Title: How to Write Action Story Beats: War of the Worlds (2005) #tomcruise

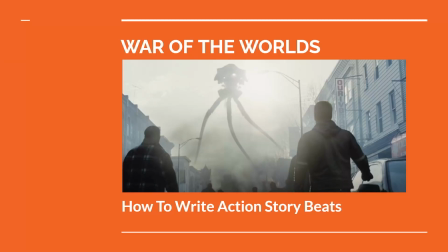In the 2005 film War of the Worlds, directed by Steven Spielberg and inspired by the H.G. Wells novel, Tom Cruise plays a father who strives to protect his children when alien invaders attack the planet Earth.
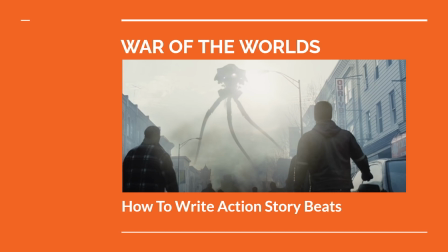In this video, we'll take a look at one scene where Tom's character and a crowd of people first see the aliens and explore how the action story beats are written. Per usual, there will be spoilers to the film, so I recommend checking it out before proceeding further.
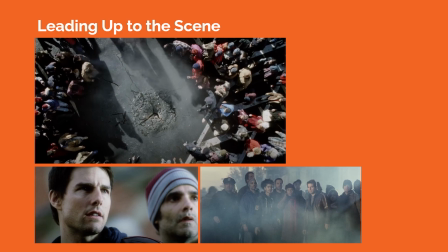Prior to the scene we'll examine, Tom Cruise's character Ray Ferrier heads out of his home, telling his kids to stay inside and be safe. Strange electrical storms, strong winds, and dark clouds have descended on their town. Ray joins a growing crowd of onlookers who gather around a strange crack in the ground near an intersection.
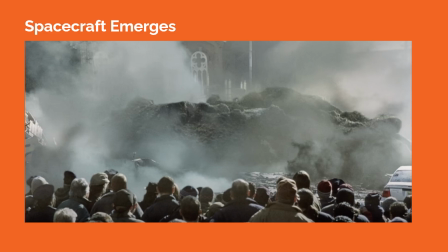As the scene starts to unfold, the ground shakes apart, creating chaos, and a large octopus-like spacecraft emerges from under the ground. This is where we start to look at how the action beats are crafted for the scene. We can think of writing the action story beats as simple, declarative sentences that convey what we will see on screen.
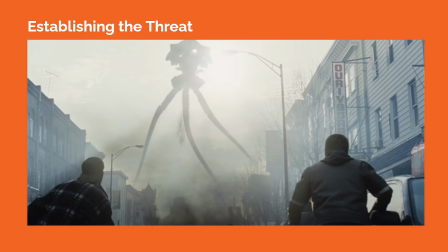What makes this simple action scene work is that it's essentially a chase scene where Ray, as the main protagonist, has to change tactics as the threat escalates. Ample time is taken to establish the presence of the threat, increasing suspense, followed by the payoff, which plays over several story beats as the alien spacecraft starts to destroy the town.
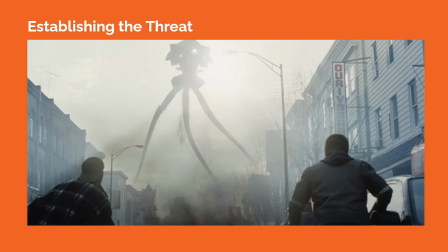For example, we see the large scale of the spacecraft established with relation to the size of the town and people, and then we hear a threatening horn sound from the spacecraft that seems foreboding.
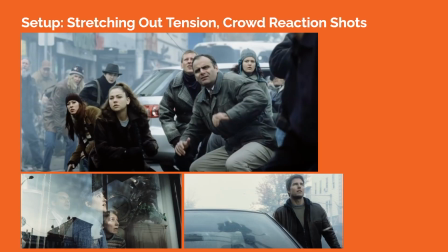This is all set up, and with any initial threatening move from an antagonistic force, we want to then show the reaction of the protagonists. So the filmmakers cut to reaction shots of the crowd as they try to make sense of the horn sound and this large spacecraft in front of them.
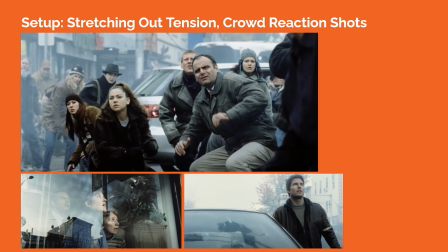We then start to get glimpses of a few people running away. The tension is being stretched out, but now we know that there's a hint of an impending threat. More reaction shots from the crowd are used, and we also see the main protagonist Ray in the crowd, which helps us to see geographically where he is situated.
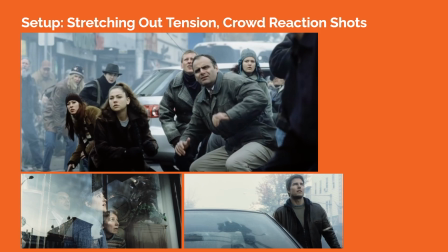The camera rotates and pushes into Ray as he looks up at the spacecraft, heightening the moment. Another man in the crowd enters the foreground with a video camcorder, which will be used in a specific framing shot soon to be revealed. Sound design is also important here, as there is an escalating wave of mechanical ramping up sounds filling the air.
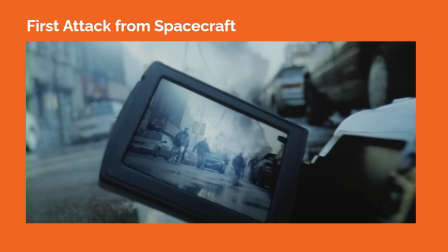Then, we finally get the first attack from the spacecraft as it fires beams into the crowd. The video camcorder we saw earlier drops into frame, and we start to see fleeing people getting vaporized in the viewfinder.
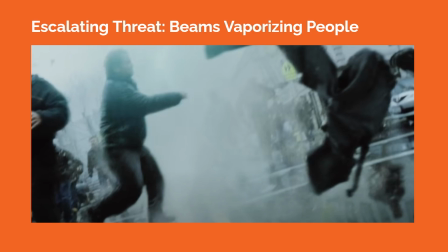We're now in full-on chase scene mode. As the camera runs low to the ground, tracking with the fleeing crowd, we see different people get hit by the beams and then turned into dust. These visual beats inform us of the nature of the threat and what happens when people get hit.
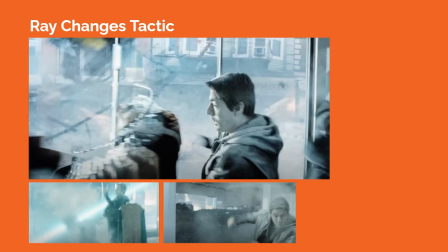As Ray tries to run down the street, new action story beats emerge where we see it's really hard to hide from the beams. A person is vaporized in a car. The beams are striking individuals all around Ray as he flees. When Ray changes tactic and dives into a clothing store, the strategy proves fruitless because the beams fire into the store, killing many people.
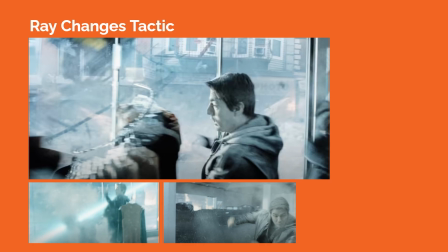And a new threat is introduced with physical debris flying into Ray's path, as seen in a vehicle smashing into the store.
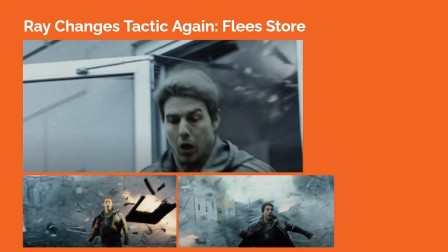Ray changes tactic again and runs out of the clothing store and back into the street. He technically changes direction, going down a side street, but the threat escalates even further. Giant beams blast into houses behind him, sending a storm of debris and destruction hot on his heels.
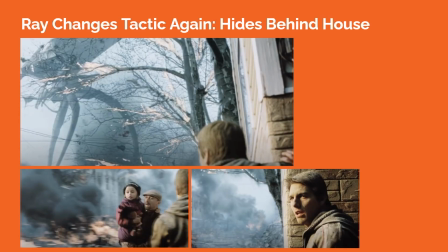Ray changes his strategy one more time and then hides behind a nearby house and waits to see what happens. We hear and then see one of the alien spacecraft walking slowly into frame, which tells us that the threat is also now mobile. And we're constantly reminded of the size difference between the giant spacecraft and humans,
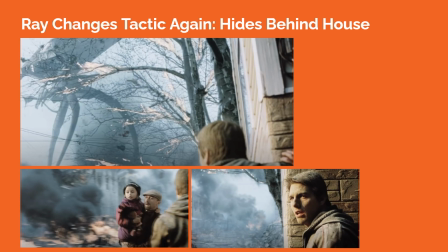as seen in how the shot is framed, as an upshot on the spacecraft with a smaller Ray in the foreground. A small button to the scene is added with a father and daughter running past Ray, reminding him that he needs to go find his own children. So overall, this action scene from War of the Worlds contains simple storybeat elements that are clearly organized
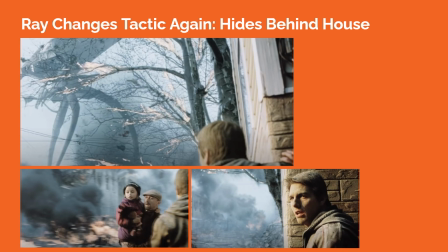and staged to maximize the horror and threat of the invading aliens. The scene is almost entirely visual with no dialogue, and the emotions of the protagonist is expertly conveyed through dynamic filmmaking.